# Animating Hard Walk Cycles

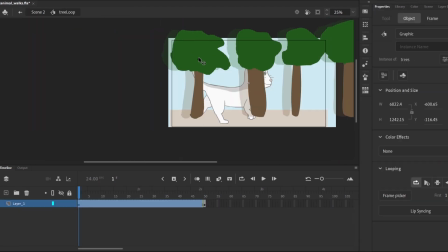For the background, I made the classic side-scrolling forest on a dirt track, with a few layers moving at different speeds and blur for depth.
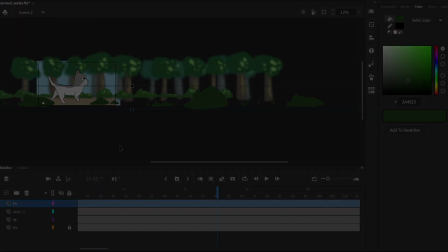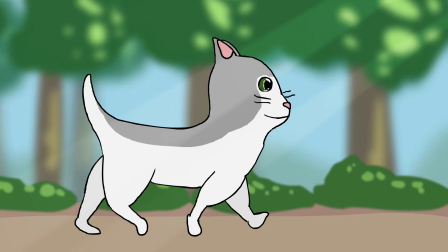So this is my final cat animation. The timing on the legs is a little off. I think the back ones need a couple more frames of delay.
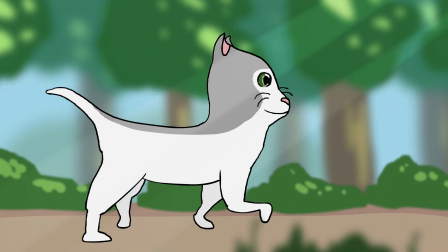The ears also look a bit like they have a life of their own, which can work, but I was more looking for just exaggerated physics.
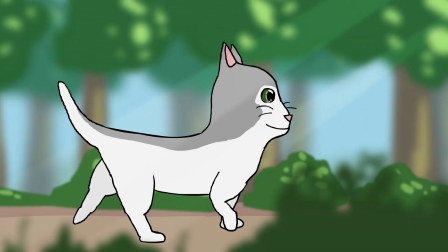Still, a quaint animation and a big improvement over the first one. Now let's move on to number two.
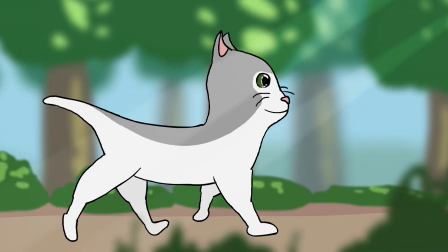So
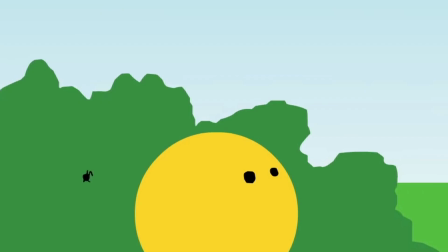So normally when I animate a spider, I just draw it frame by frame with legs essentially in random positions.
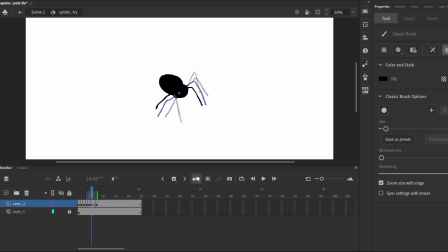This time I tried doing four sets of actual walk cycles, where the first pair are synced with the third pair and the second with the fourth. I thought this diagonal view would look best, but it's not the easiest to deal with. I really didn't know how each leg moved and what it would look like from that angle, so I just fumbled my way through it.
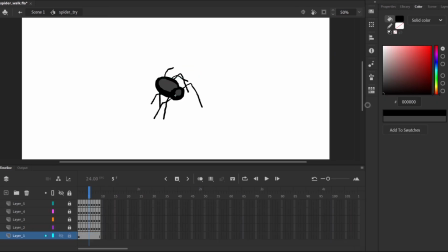Then I added some shading and eyes and fangs.
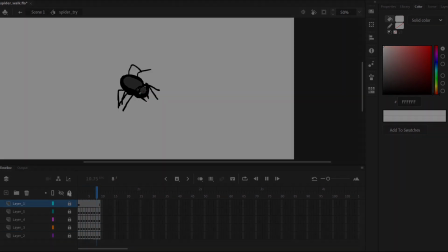Here's my spider walk cycle on the spot. And here it is moving across the screen.
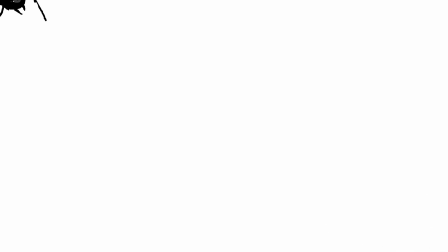The second one looks much better to me, probably because the animation is more hidden. Well, that's our baseline.
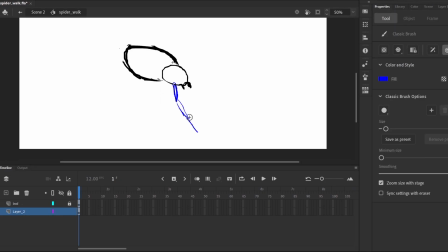Now, the real thing. So, I had the right idea with two pairs of legs being in sync and the other two counteracting them.
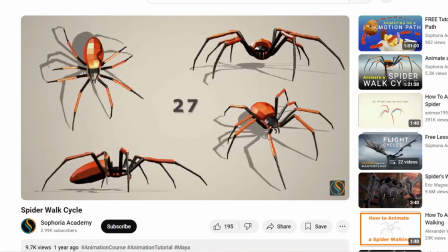I found these videos helpful. The legs are made of three main segments, but I also have a bit of a foot on the end.
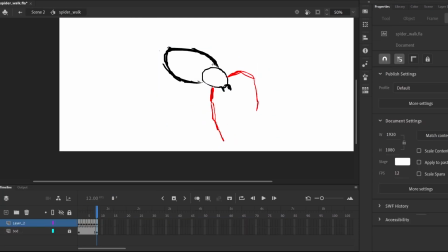So I worked on one pair of legs at a time using different colors to separate them.
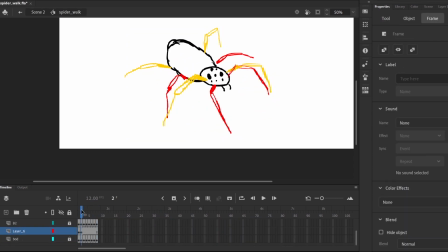Then I made the body jiggle up and down a bit and plunked in 8 placeholder eyes. With the animation looking good, I moved on to line work.
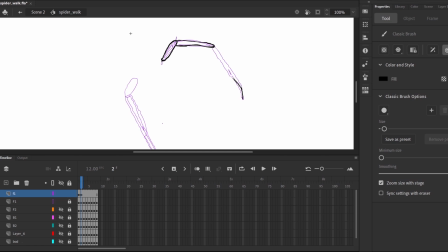I decided to draw the top two leg segments as these loosely rectangular shapes and the bottom as a thin tapering needle.
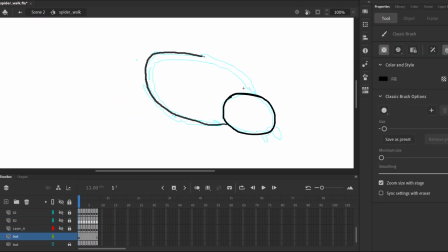Then I colored them in with red and dark gray. After that, I drew the few frames of the body and added this red triangle thing to make it look cooler.
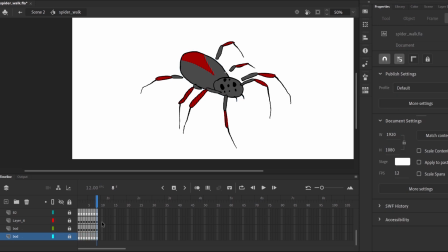The movement of the body made my initial leg animation disconnected, so I added these black tubes that might not be scientifically accurate, but sort of fixed the problem.
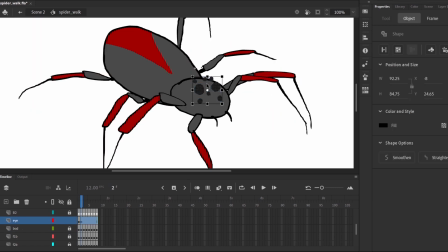Now I'm redrawing the eyes and adding some shine.
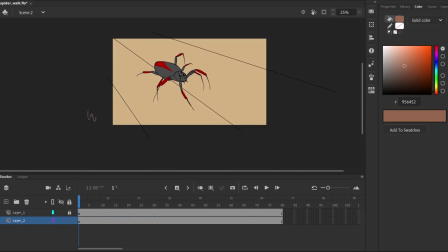The background is going to be a simple wooden floor that I want to look like it's moving in 3D despite using a 2D program.
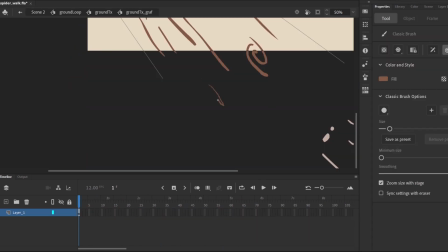So what I did was draw a pattern that gets larger towards the camera, copied and increased its size so it loops.
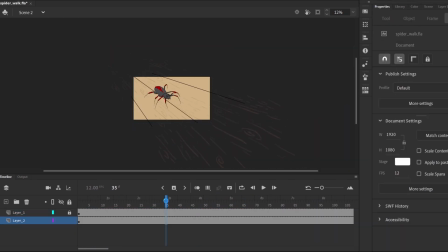I used a classic tween on the size and position with the anchor point at the back. It was finicky, but the end result was pretty convincing.
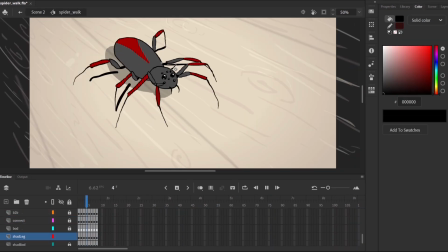The last thing I did was animate a shadow underneath the spider and some shading on the spider itself.
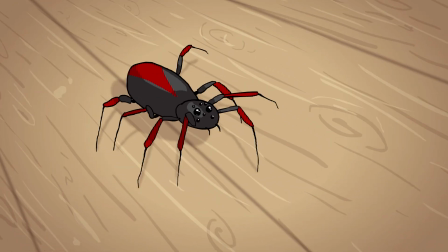And that is my spider walk cycle. Pretty cool, pretty creepy. I think maybe the legs should have been closer together.
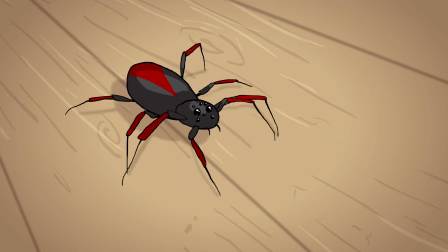It's kind of an ant looking formation right now. Obviously it still looks like a spider because of the patterns in the eyes.
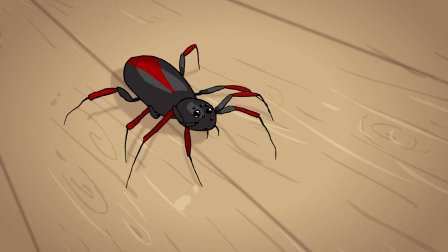But yeah, not too bad. Background worked pretty well. Of course, those three big lines that don't move, the angle doesn't quite work,
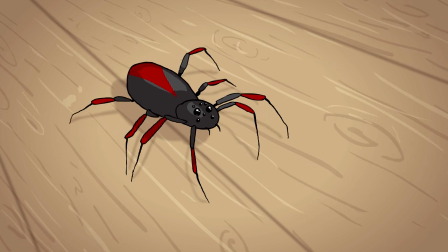but if you don't draw attention to it, like I just did, it's probably fine. So, solid little spider animation.
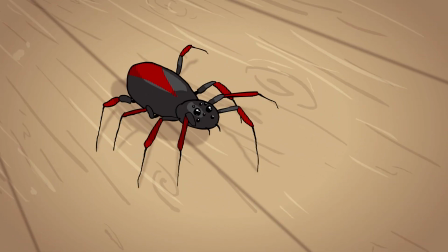Let's move on to number 3.
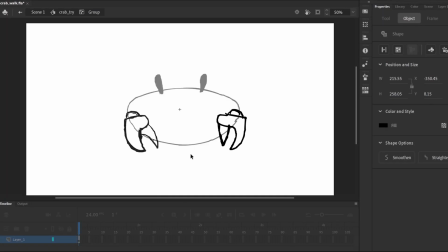So we've gone from 4 legs to 8, and now it's arguably 10. The pincers aren't doing much of the walking, but I'm counting them.
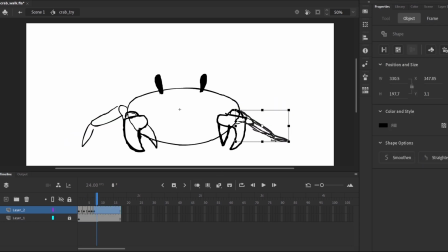I wanted to do a front view of the crab walking sideways. I did the same general leg pattern as the spider, with every other set being synced up. But the movement of the legs was a bit of a mystery to me. I managed to put something together, and then for the pincers, I just wobbled them around.
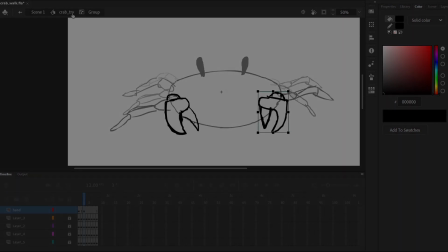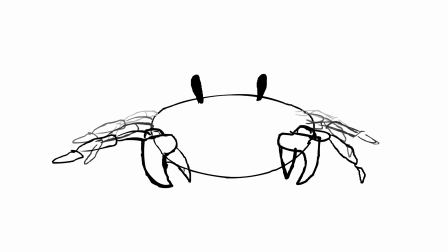So it's an odd looking crab. The legs look like they're moving faster than they are because of how much they're clashing with each other. Definitely room for improvement. So let's see what we can do.
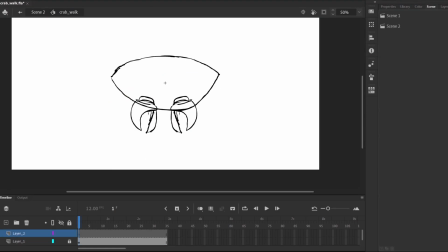It's essentially going to be 8 legs with 3 segments and alternating walk cycle pairs, just like the spider. But I promise it's different.